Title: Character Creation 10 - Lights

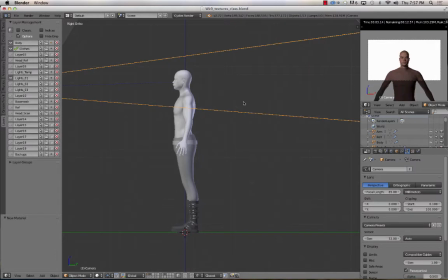(12:20)
I'm also going to select the camera and just move it down this a little bit, and if I unhide the empty real quick,
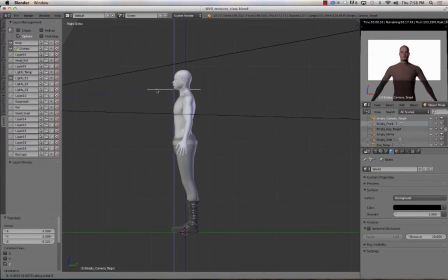(12:37)
I'll move that down a little bit too, just so we're filling the frame a little bit better. And I think I'll move the camera in,
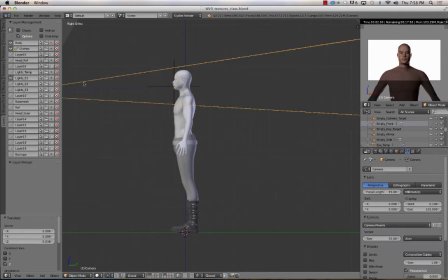(12:50)
move that back up. Then I'm also going to just move the camera off to the side just a little bit.
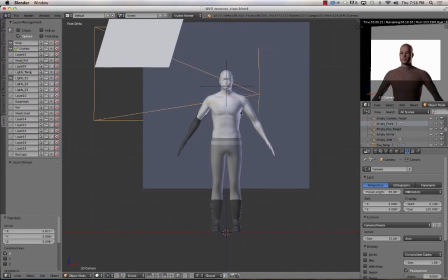(13:00)
There, that'll work. All right.
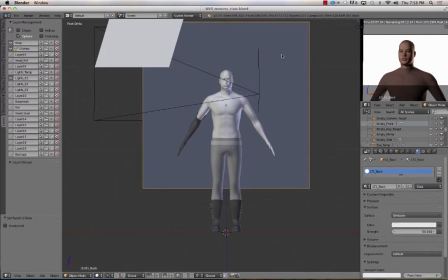(13:06)
So now that I've got that, I can hide the empty again. Now, I don't want the light plane to be visible to the camera. I want to see the source of the result of the light, but I don't want to be staring through a whole bunch of different planes.
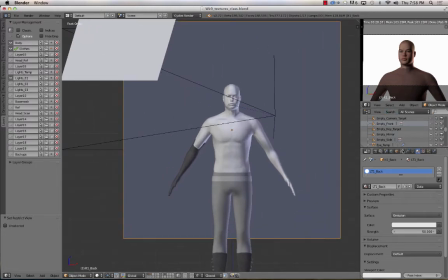(13:21)
So I'm going to select it. I'm going to go to the object properties, which is this cube right here. And I'm going to scroll down, and where it says ray visibility, I'm going to uncheck camera.
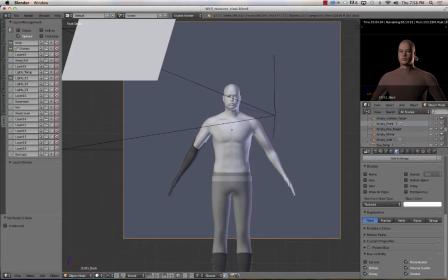(13:33)
And now in the camera view, you can't see the plane, so I don't have to worry about it being in the shot. All right, so that's my backlight. I've got my key light. Now I need a fill.
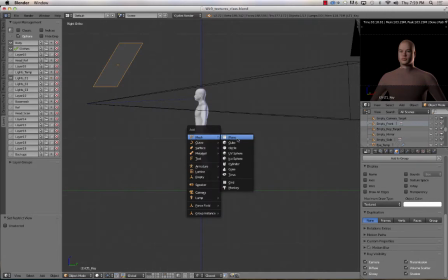(13:48)
So once again, I'm going to go to side view, Shift A, add mesh plane, rotate it 90 degrees on the x-axis. On the top view, I'm going to move it over, rotate it. Go to front view, move it up a little bit.
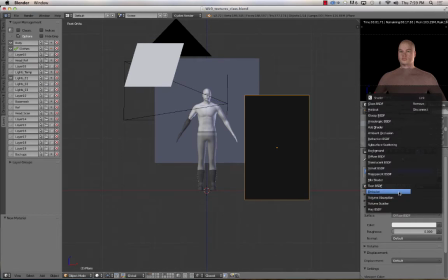(14:09)
And set the material, new material, emission, strength of 10.
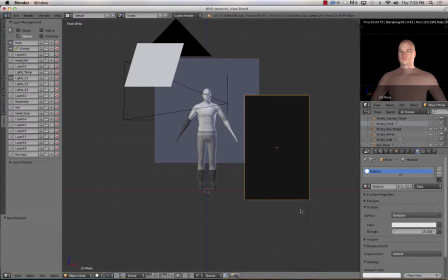(14:19)
See, that's a bit large maybe, or a bit intense. Let's bring the strength down to like 8 or 5.
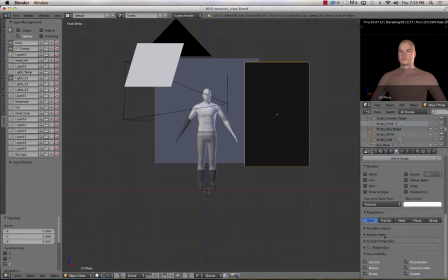(14:32)
That'll work, I think. I'm also going to go and turn the ray visibility off on that one and the other one. All right, so that is going to be my first light setup. If I go and look at it on the larger scale,
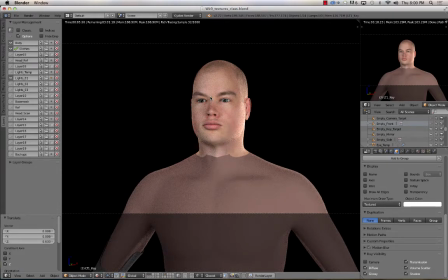(14:50)
I can kind of evaluate it and see if there's any changes that I want to make. You can also see with better lighting, you can actually start seeing the eyes, so that's good.
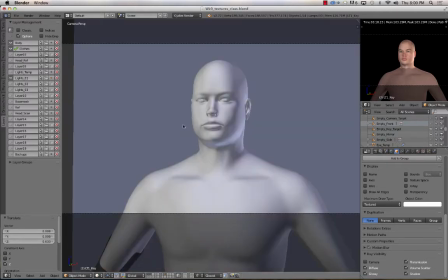(15:08)
Yeah, I think I might make one change here.
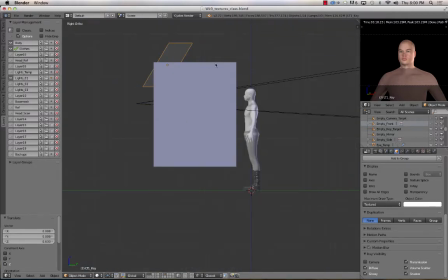(15:14)
So I'm just going to rotate this along the local x-axis so it stays more or less flush,
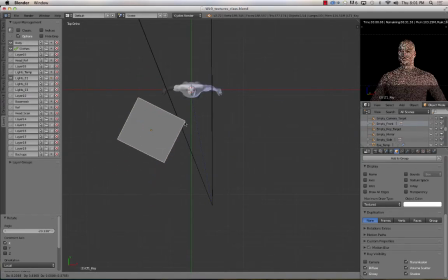(15:25)
and move it so it's a little bit more top down, like that.
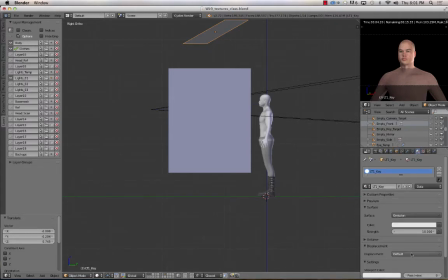(15:34)
Then I'm going to change the intensity to 20. All right, maybe I'll bring the fill down to 4. All right, so that'll work for the first one.
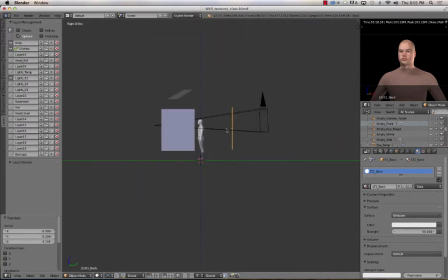(15:49)
All right, I'm going to raise up the back a little bit. Move it a little bit closer, I think. Well, maybe not. Well, like that, I think.
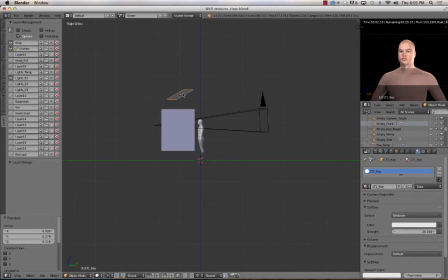(16:06)
And just kind of playing with values here to get something that I like. There's no real hard and fast rule. I'm just going for a few different options. All right, so I think we'll go with that. Maybe for the first one.